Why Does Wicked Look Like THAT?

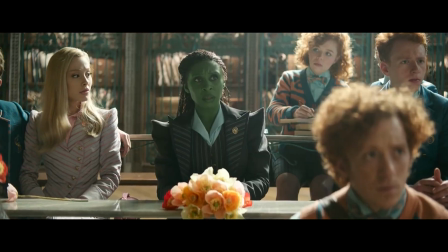(8:09)
Although they could help a saturated or a dark color pop out, the only dark shade is the blue uniforms.
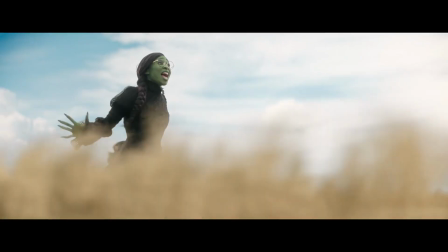(8:18)
The desaturation problem roots in this point. Because the dominant colors are pastels and bright ones,
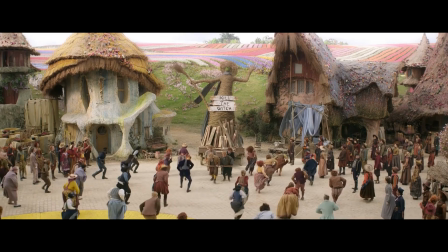(8:25)
the smaller portions look mostly dark instead of saturated.
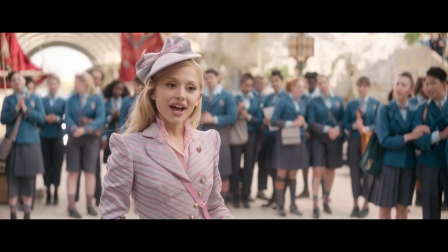(8:30)
It neither complements Elphaba's green or Glinda's pink in the right way.
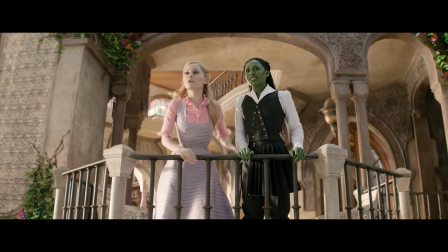(8:36)
The yellow is too bright, so everything else just becomes really dark.
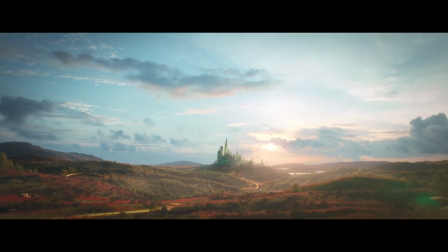(8:42)
And if they would make the yellow just a bit more saturated, you could see a shift in everything.
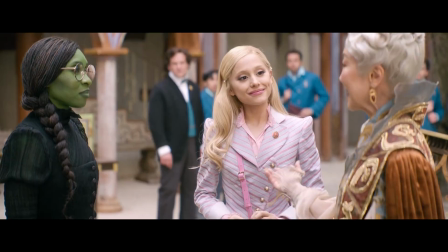(8:49)
Going back to the problem with the set design, I think the choice of yellow was something that should have been more considered.
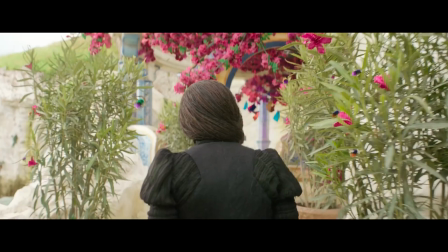(8:56)
Not as a sole decision for the set designer,
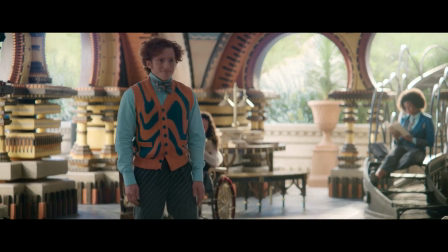(8:59)
but as what emotions they wanted to convey while being placed next to the costumes as well as other visual cues.
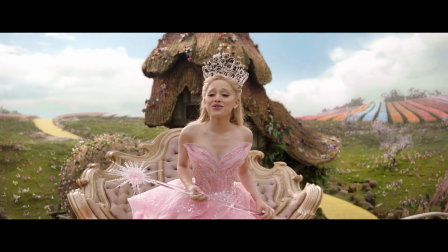(9:08)
Let's do a scene analysis. In the beginning sequence where Glinda arrives at Munchkinland,
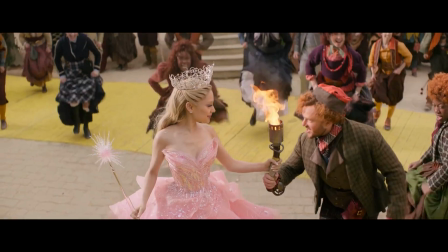(9:14)
there are plenty of colors, and yet the scene doesn't seem colorful at all.
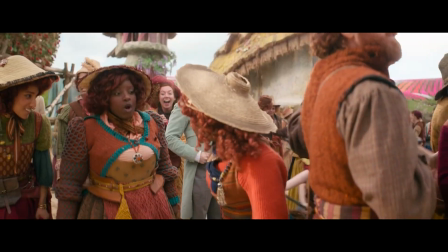(9:20)
It's not just about having a colorful palette, it's about making sure the palette has colors that act as we want them to.
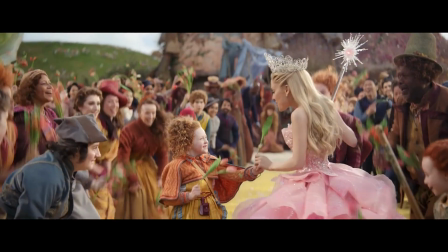(9:28)
Why doesn't this scene in Munchkinland seem colorful?
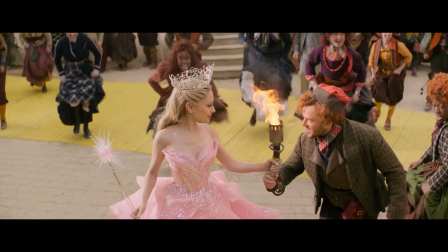(9:31)
The reason why this scene in Munchkinland doesn't seem that colorful is because nothing has the required hue contrast.
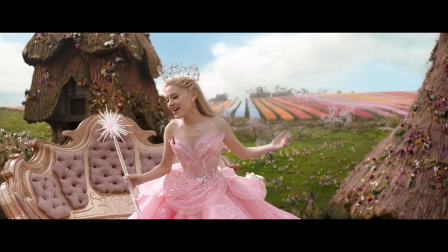(9:39)
Almost
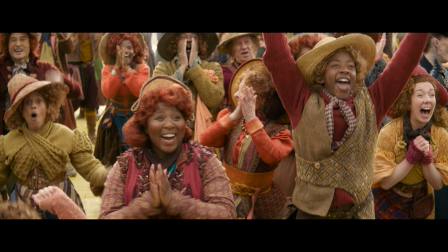(9:42)
everyone in Munchkinland is wearing a warm color,
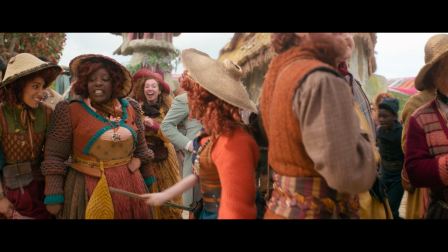(9:47)
which makes a mash of browns and yellows and oranges.
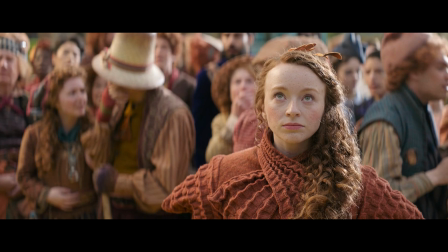(9:51)
What does the scene lack? The cooler and brighter tones.
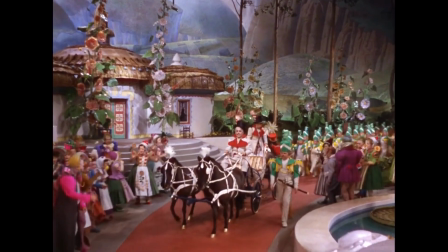(9:56)
Compare this to the original Wizard of Oz and you'll find a lot of cool colors,
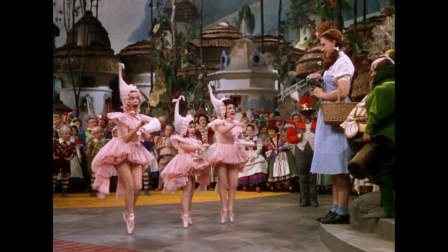(10:02)
including the iconic dress of Dorothy.
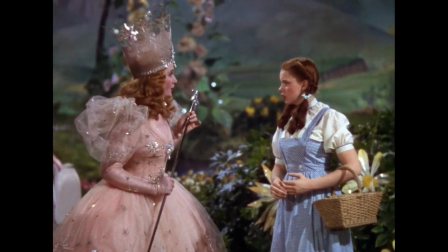(10:05)
And that's when you'll realize that the hue contrast is much better planned in here.
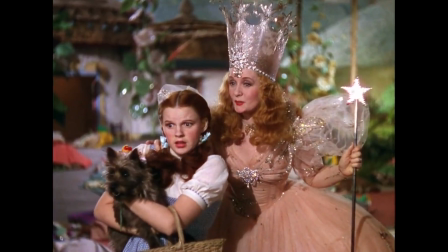(10:11)
The green of the grasses in the original is also part of the set,
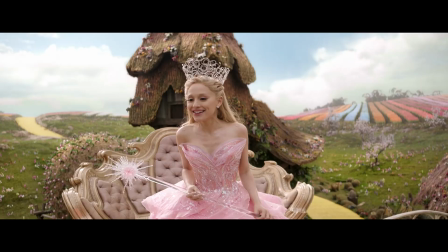(10:16)
which is way further in Wicked, and it doesn't blend into the shots of the Munchkinland.
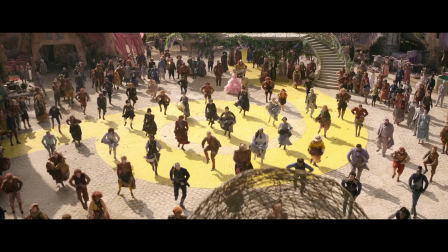(10:22)
If you take a look at this shot of the yellow brick road of Wicked, there's also another problem.
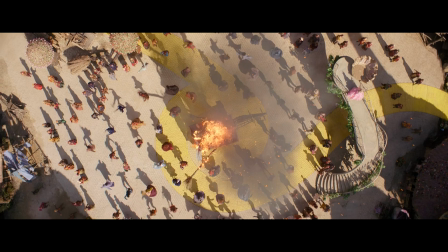(10:29)
This yellow brick road is placed next to a color which is not only from the shades of yellow itself, but it's also very bright.
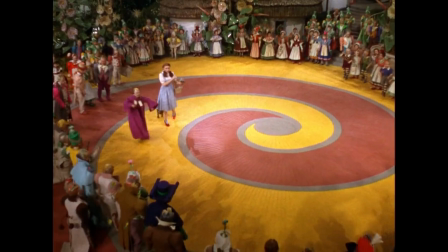(10:38)
Compare this again to the original movie and you'll see that they chose a much darker color that makes the road stand out.
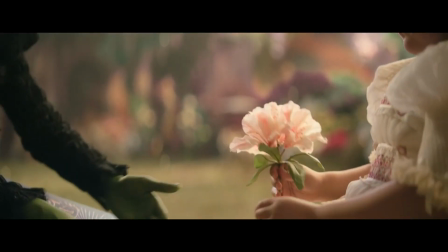(10:46)
So the problem becomes this.
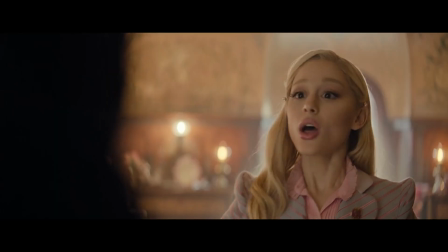(10:48)
There is no subtext meaning hidden in the palette beyond the two main characters with their associated colors.
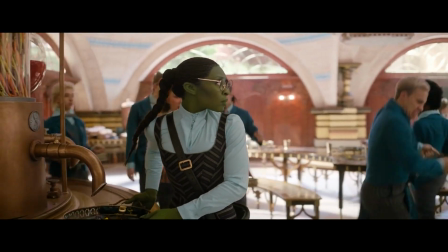(10:56)
As a result, blue that could have had a great storytelling purpose in the movie becomes a dominant color with no purpose.
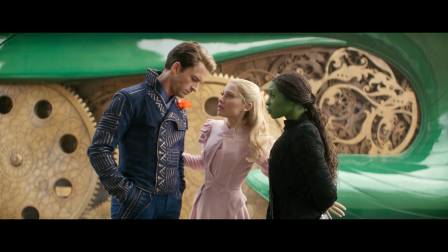(11:05)
But the choice of color is heavily affected with my next point.
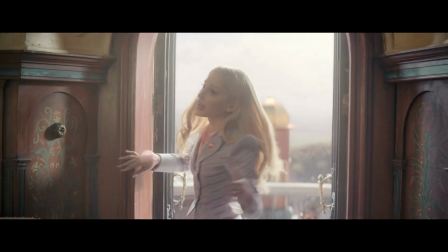(11:09)
It can literally change the colors, and it's something that you see consistently in Wicked, and that's lighting.
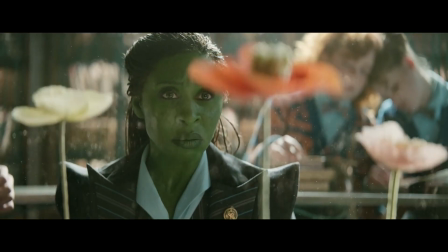(11:18)
There's a certain amount of light each color can reflect. That's how we actually see color.
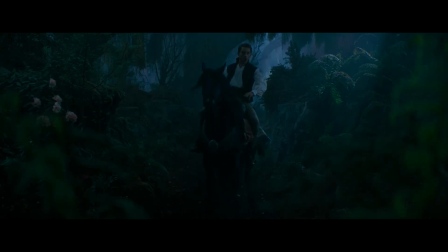(11:24)
But the colors themselves can change in different lightings. Believe it or not, the colors in Wicked do change a lot.
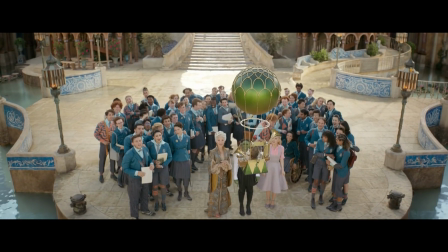(11:31)
The students' uniforms is a strong example. This is a scene from the beginning of the movie.
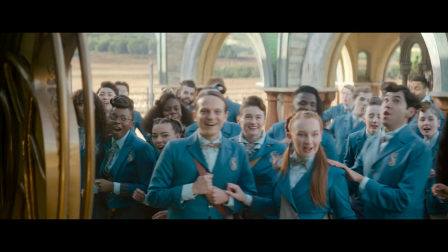(11:37)
This is when Elphaba is leaving for the Emerald City. This is moments after that, but in a different shot.
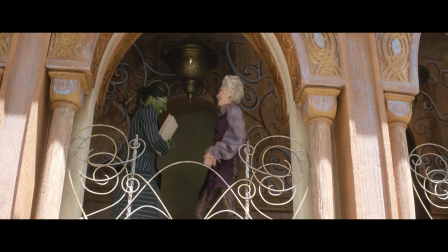(11:45)
When it comes to colors, white has the most reflection while black has the least amount.
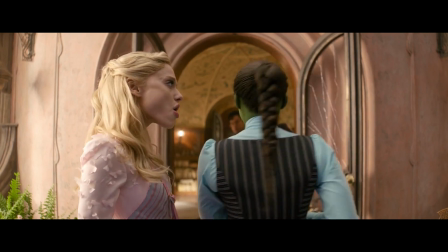(11:51)
Then all the other colors create a spectrum with each one having a different wavelength.
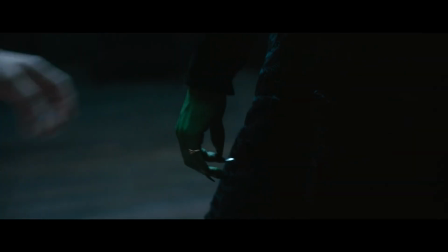(11:58)
At the top, the color red reflects the most light and green somewhere lower in the spectrum.
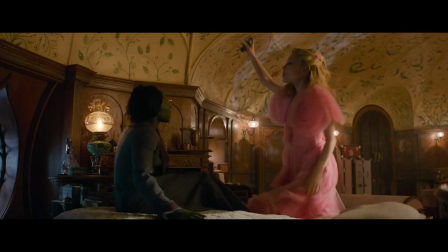(12:05)
And why does this matter? Because Glinda is already designed with a palette that reflects more color than Elphaba.
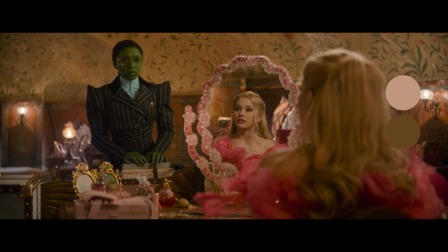(12:12)
With Glinda, there is white skin, blonde hair, and bright pink outfits, which is a variation of red. And then we have Elphaba, who has green skin, blue, and black outfits.
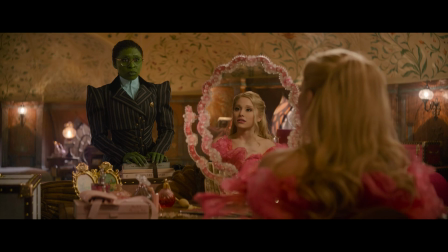(12:25)
This contrast means that while lighting a scene, Glinda looks naturally brighter than Elphaba. Another great importance becomes this.
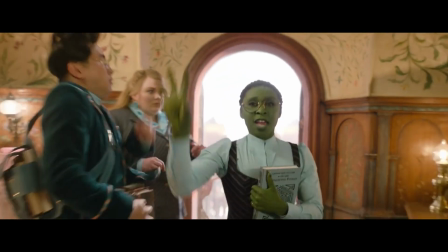(12:36)
Because in Wicked, they mostly used moderated lighting, and it's supposed to convey the natural sources of light,
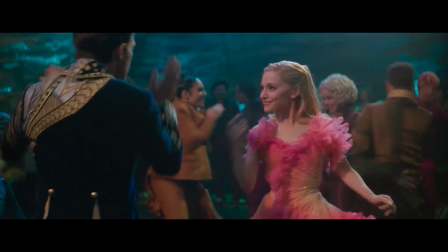(12:44)
which are mostly windows,
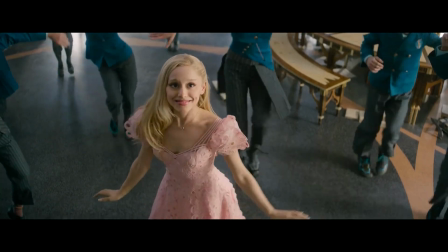(12:46)
and because they wanted an overall lighting that could be used in various shots with different camera angles and heights,
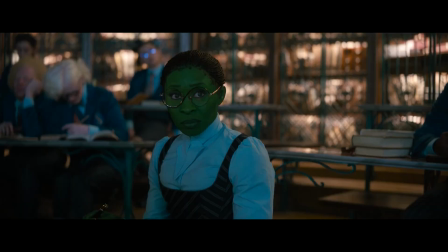(12:53)
there was something at risk. Either Elphaba would be underlit or Glinda would be overlit.
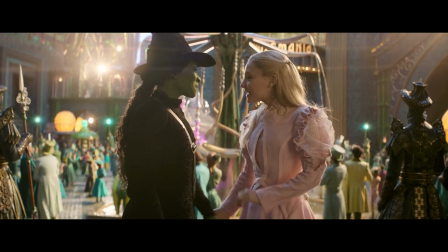(13:00)
This creates an effect called overexposure or underexposure,
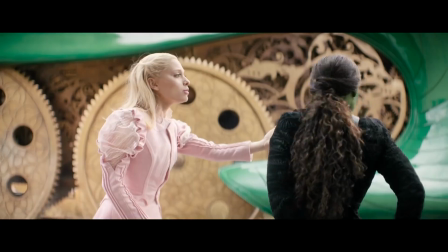(13:04)
something that would hit yet another lighting elements, highlights and shadows.
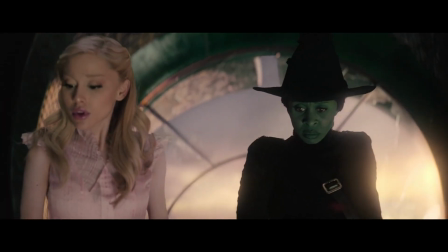(13:09)
Simply put, highlights are the bright parts of a picture, while the darker ones create shadows.
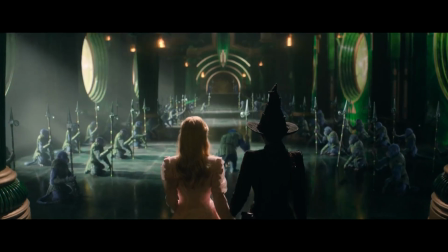(13:16)
Underexposure and overexposure decreases contrast in highlights and shadows,
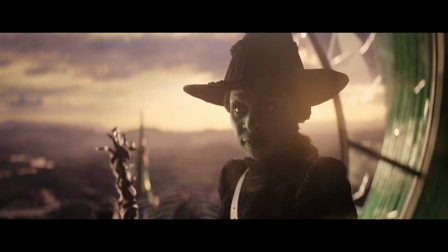(13:21)
which can make a face flat or make a body blend into the background,
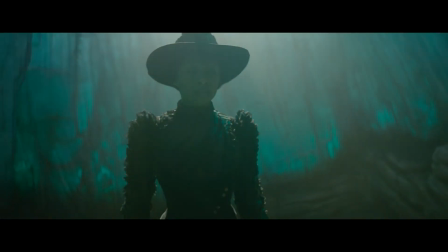(13:26)
but most importantly, it can change how we see a color.
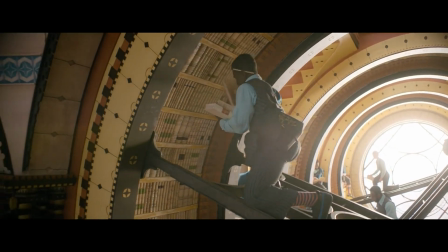(13:30)
Let's examine some scenes in here. The first scene, which I have the biggest problem with, is the library dance sequence.
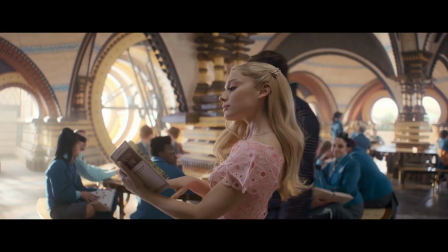(13:38)
The library is designed to have lots of windows, a choice that actually didn't work.
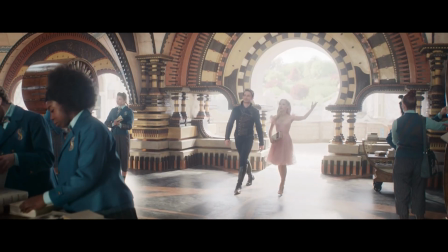(13:43)
In this shot, Glinda is completely blended into the background because the source
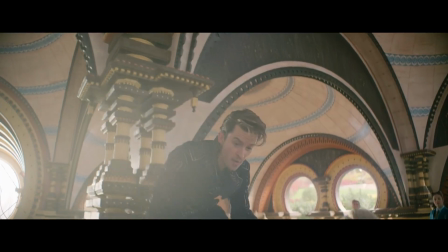(13:48)
of light facing the lens creates a huge part of the shot overexposed.
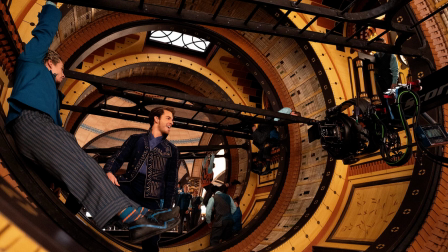(13:53)
That's why if you look at the behind the scenes photos of the library, it actually looks much more vibrant because the colors have changed due to this effect.
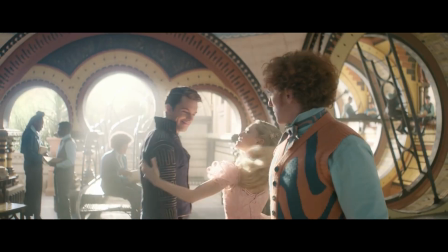(14:04)
Because the cinematic camera lenses are created to absorb more light,
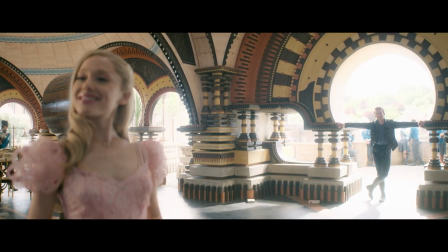(14:08)
what the set photographer has captured differentiates from the movie look itself.
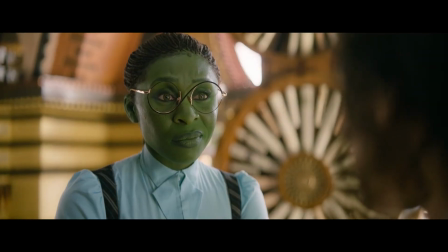(14:13)
In the movie, the shots that have smaller windows look actually better than the ones facing the big two entries.
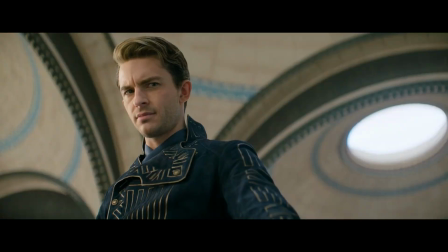(14:21)
Look at Fiero's jacket in this shot comparing to this
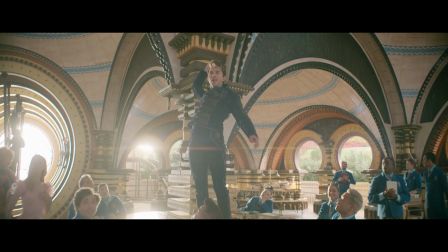(14:25)
shot, which is filled with lens flare and overexposed areas, and the jacket looks way less vibrant than it should.
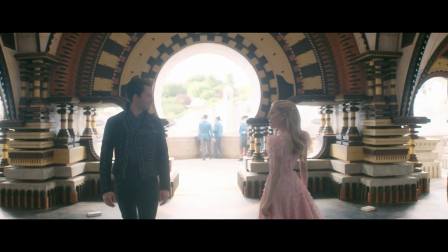(14:33)
In this sequence, Glinda's dress, which is bright pink, looks mostly washed out because of the overexposure of the windows.
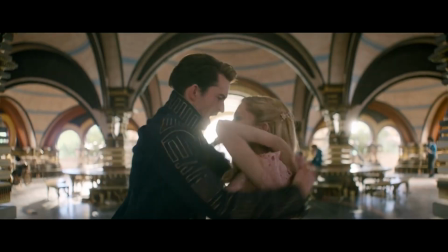(14:42)
Right before Buck asks Nessa Rose out, when Fiyero and Glinda sing together alone,
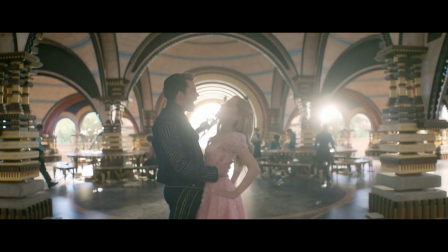(14:48)
there's a moment that we almost don't see their faces because of the overexposure. There are also moments of underexposure for Elphaba right happening at the Ozdas ballroom.
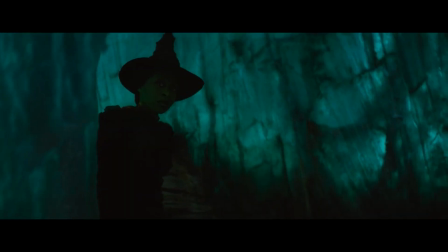(14:59)
When Elphaba is entering the room, the top lighting doesn't create enough highlights and shadows,
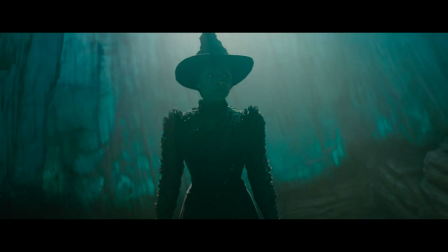(15:05)
so she just blends into the background, which is almost the same color as her skin.
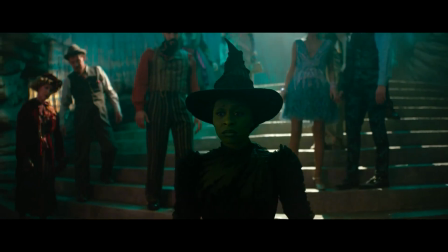(15:11)
The solution could have been easy. They could have chosen brighter blues or darker blues,
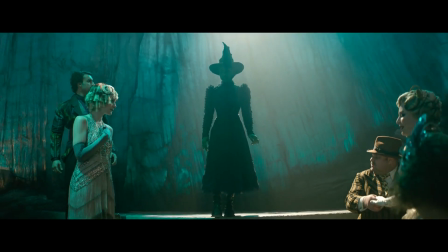(15:17)
and they also should have used a key light on her face to light her face better.
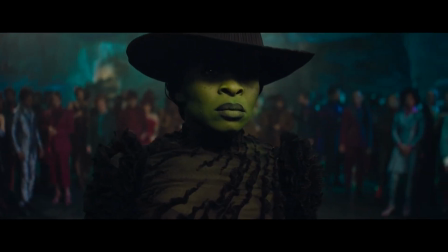(15:22)
Compare this poorly lit shot to this one happening moments after that,
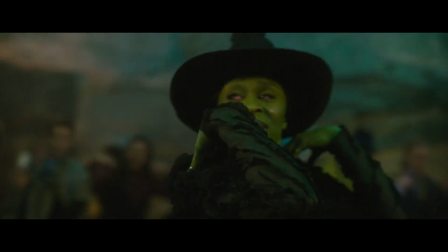(15:28)
and you could see how the lighting makes such a great difference for showing Elphaba's features.
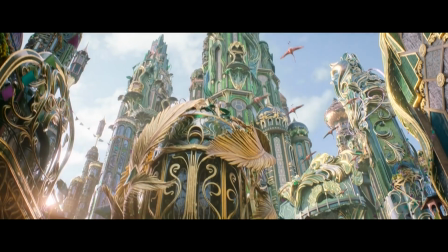(15:34)
These problems become less in the third act of the movie though, which happens in the Emerald City.
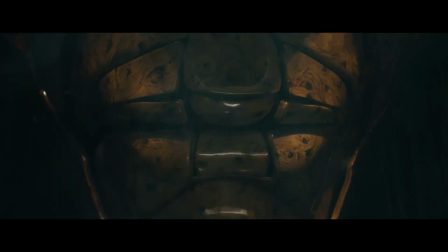(15:41)
For example, while meeting the wizard, Elphaba and Glinda are both lit from the top, just like the Ozdas ball,
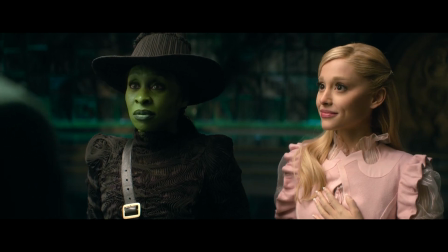(15:48)
but this time it is done in a way to create the needed highlights and shadows on their faces.
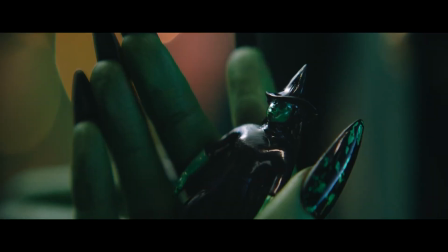(15:54)
That's all I have for this video, but if you enjoy more visual storytelling content,
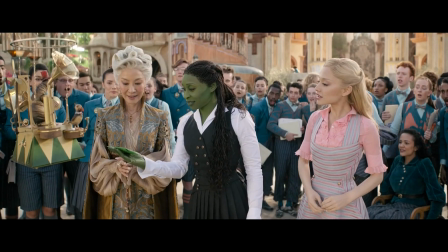(16:00)
make sure to check out this video on La La Land's colors, and I'll see you next time.